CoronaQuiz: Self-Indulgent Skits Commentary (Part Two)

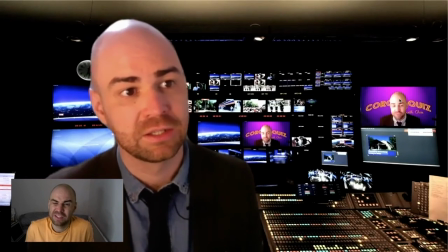(32:08)
so yeah this was a complete
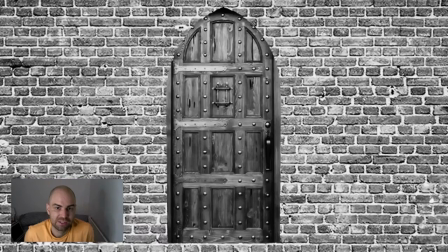(32:13)
everything this show has just comes from a proper lack of time
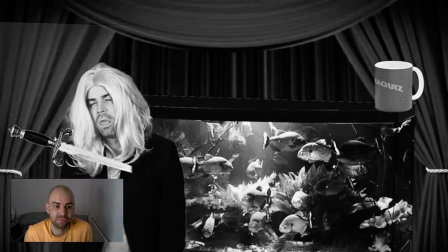(32:20)
so how do we do a prize the week after Tiffany's done to have that footage well it's clearly a different sister what are we funny oh she died again
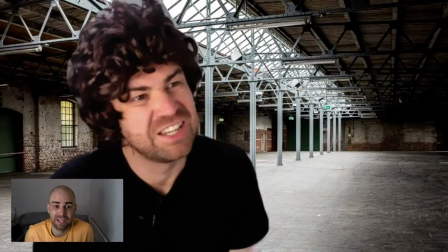(32:30)
and then the following week well let's just do that again and then what with little Chris there it became people texting me just like who did it and it became like a
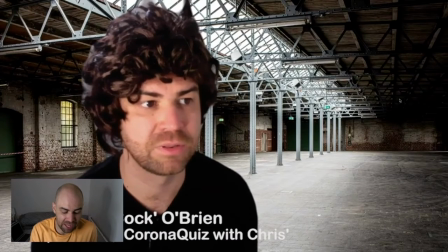(32:39)
it became a bit of a murder mystery without me even
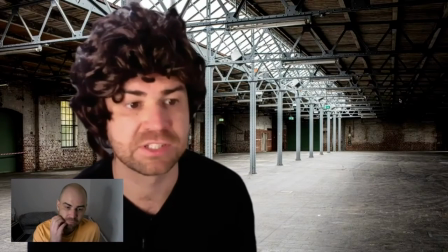(32:44)
really planning to do it so that big cockpit gets a
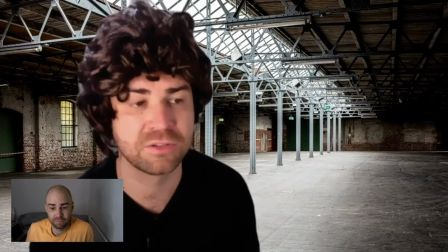(32:48)
call at the end a call back at the end people people liked how this was presented I think there's something about people sat slightly
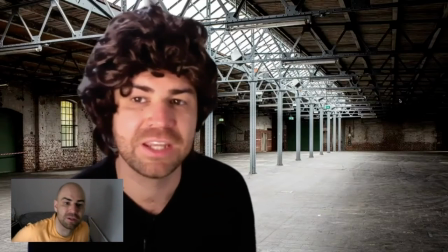(32:57)
slightly off to the camera that people just using every single one of the
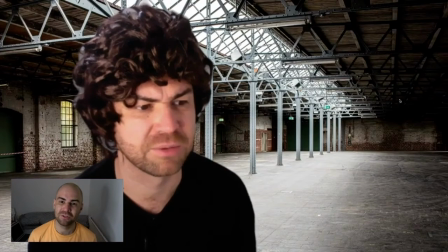(33:04)
True Crime documentary and you do get personalities like this guy who are
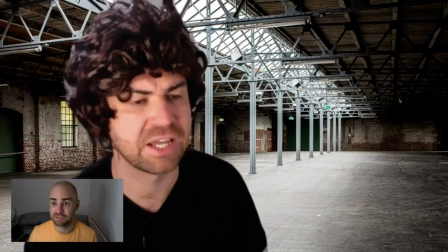(33:08)
so self-aggrandizing and they are so they're so delighted to be on camera even though it's kind of like it's about a murder
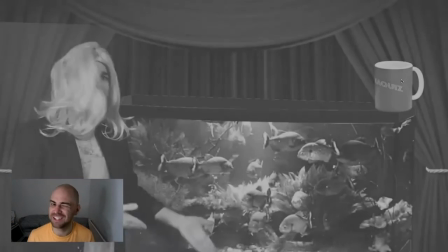(33:17)
that you kind of go they did it, they weren't in the country yeah but they did it there, they had to I don't like them, therefore they did it
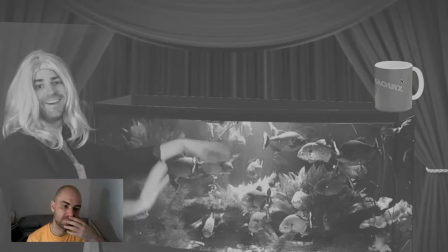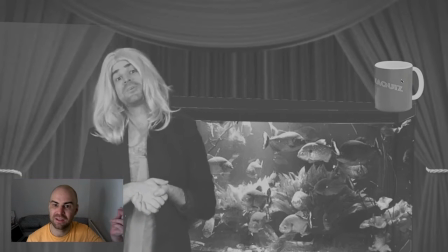(33:32)
this, when I say weirder that was
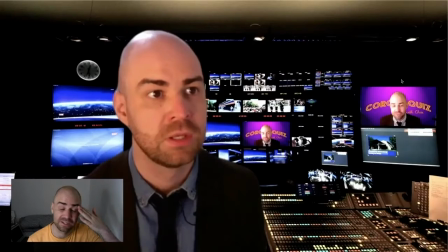(33:38)
that was just me going, this line's boring this line's boring, I'll just say something stupid and I regret it
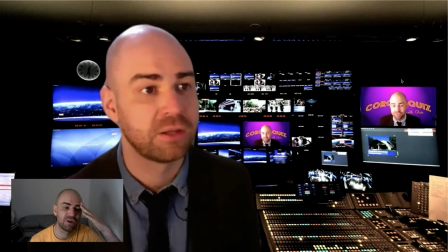(33:45)
this was originally much longer and I had footage of the Queen climbing the rope and then it was just,
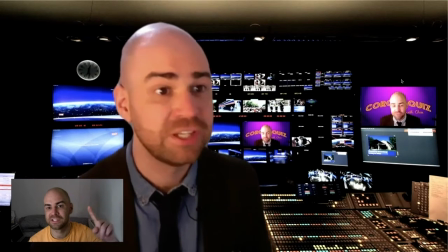(33:51)
it was taking too long it felt too similar to the Corona Quiz tribute episode
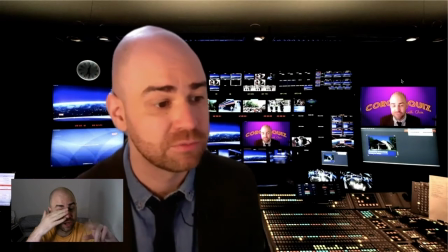(34:01)
I was also wearing the lapel mic during the Brian Big Cock bit but you can't see because it's a black t-shirt really didn't through that one through.
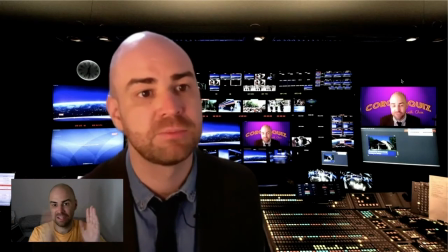(34:10)
So every time there's that kind of fade, that cross dissolve between one piece of footage and the other,
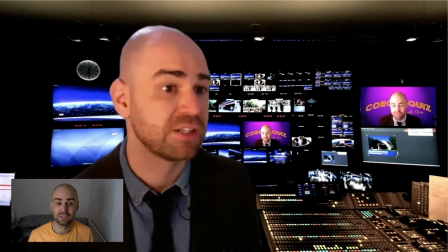(34:17)
that's deliberate because a lot of the time True Crime documentaries do have that kind of fade between people talking.
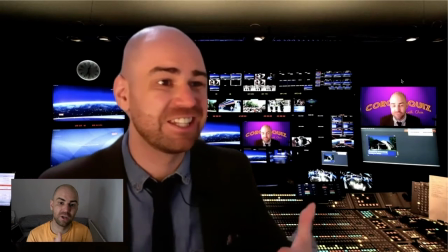(34:24)
You don't want to have that hard cut if you're just cutting between sections of the same interview.
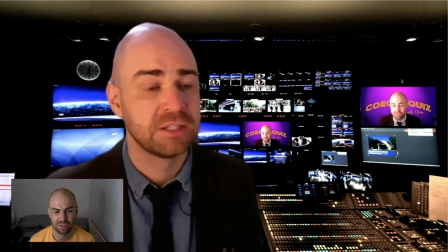(34:28)
But for the most part I think I did try to do hard cuts between this or fades to black.
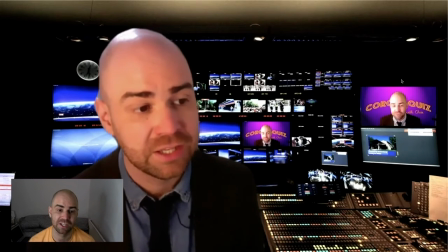(34:35)
I watched enough True Crime documentaries to kind of know what the tropes are, what they actually look like most of the time.
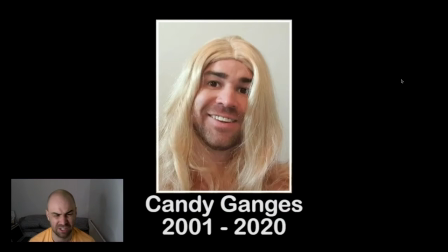(34:43)
Ganges was just chosen at random.
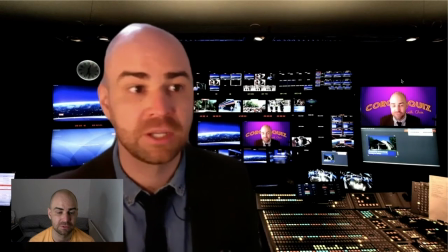(34:49)
The joke there is that she's not gorgeous, it's me. It's me in a wig. Margot Robbie and Hayley Atlow had a baby, and that baby had another baby.
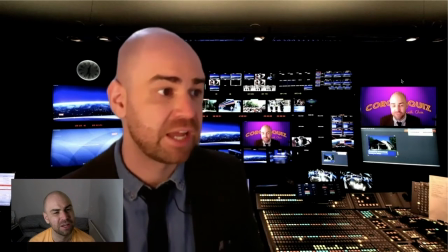(34:58)
It's a hot baby. I don't know why I thought that was fine or funny.
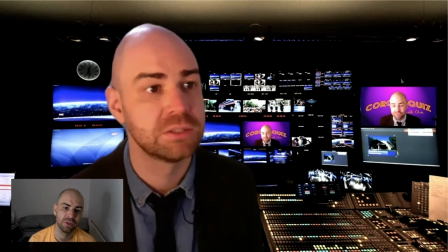(35:05)
we know not who somebody we know not who is people on camera
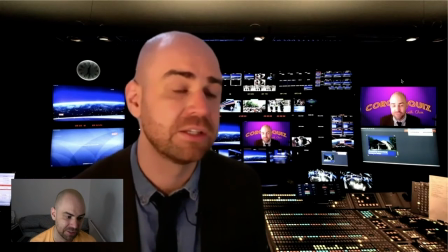(35:13)
just drastically exaggerating how they speak
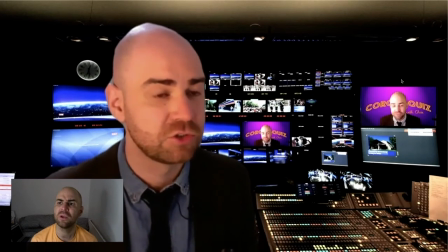(35:18)
to try and appear you know, worldly somebody we know not who from Wednesday came
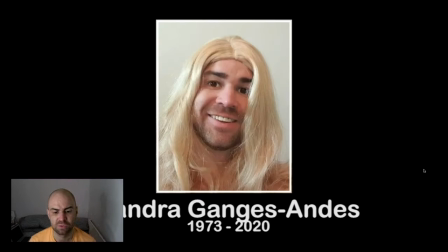(35:27)
we're getting Sandra Ganges and she was much older that was, again, that was just like done in,
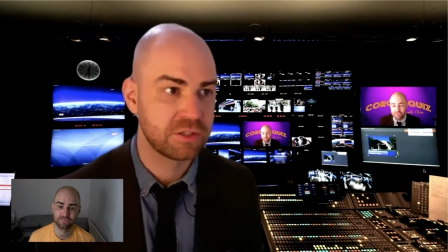(35:34)
at no point was that planned that was just something I did
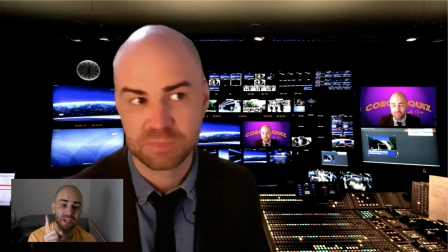(35:39)
no, tell you what that was planned because I cut out a line immediately after that where I said being old she would have died anyway because I recorded it and I was editing it and I remembered that it's straight out of
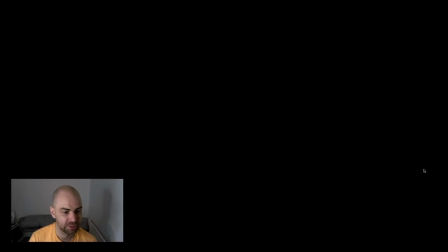(35:50)
Brass Eye yo yo, what's going on no, it's straight out of Day to Day the Bomb Dogs episode anyway, moving on
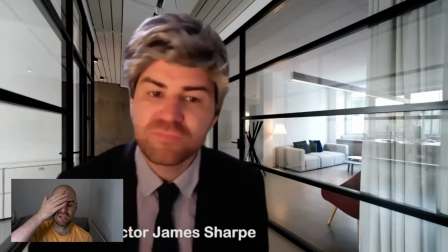(36:01)
this, so James sharp obviously this sharp he's from yorkshire so of course he's sharp
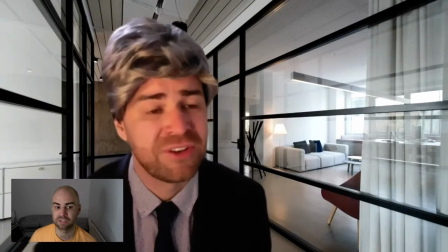(36:07)
uh the opposite of sharp is blunt james blunt um and he's an objectionable twat so that's where that name comes from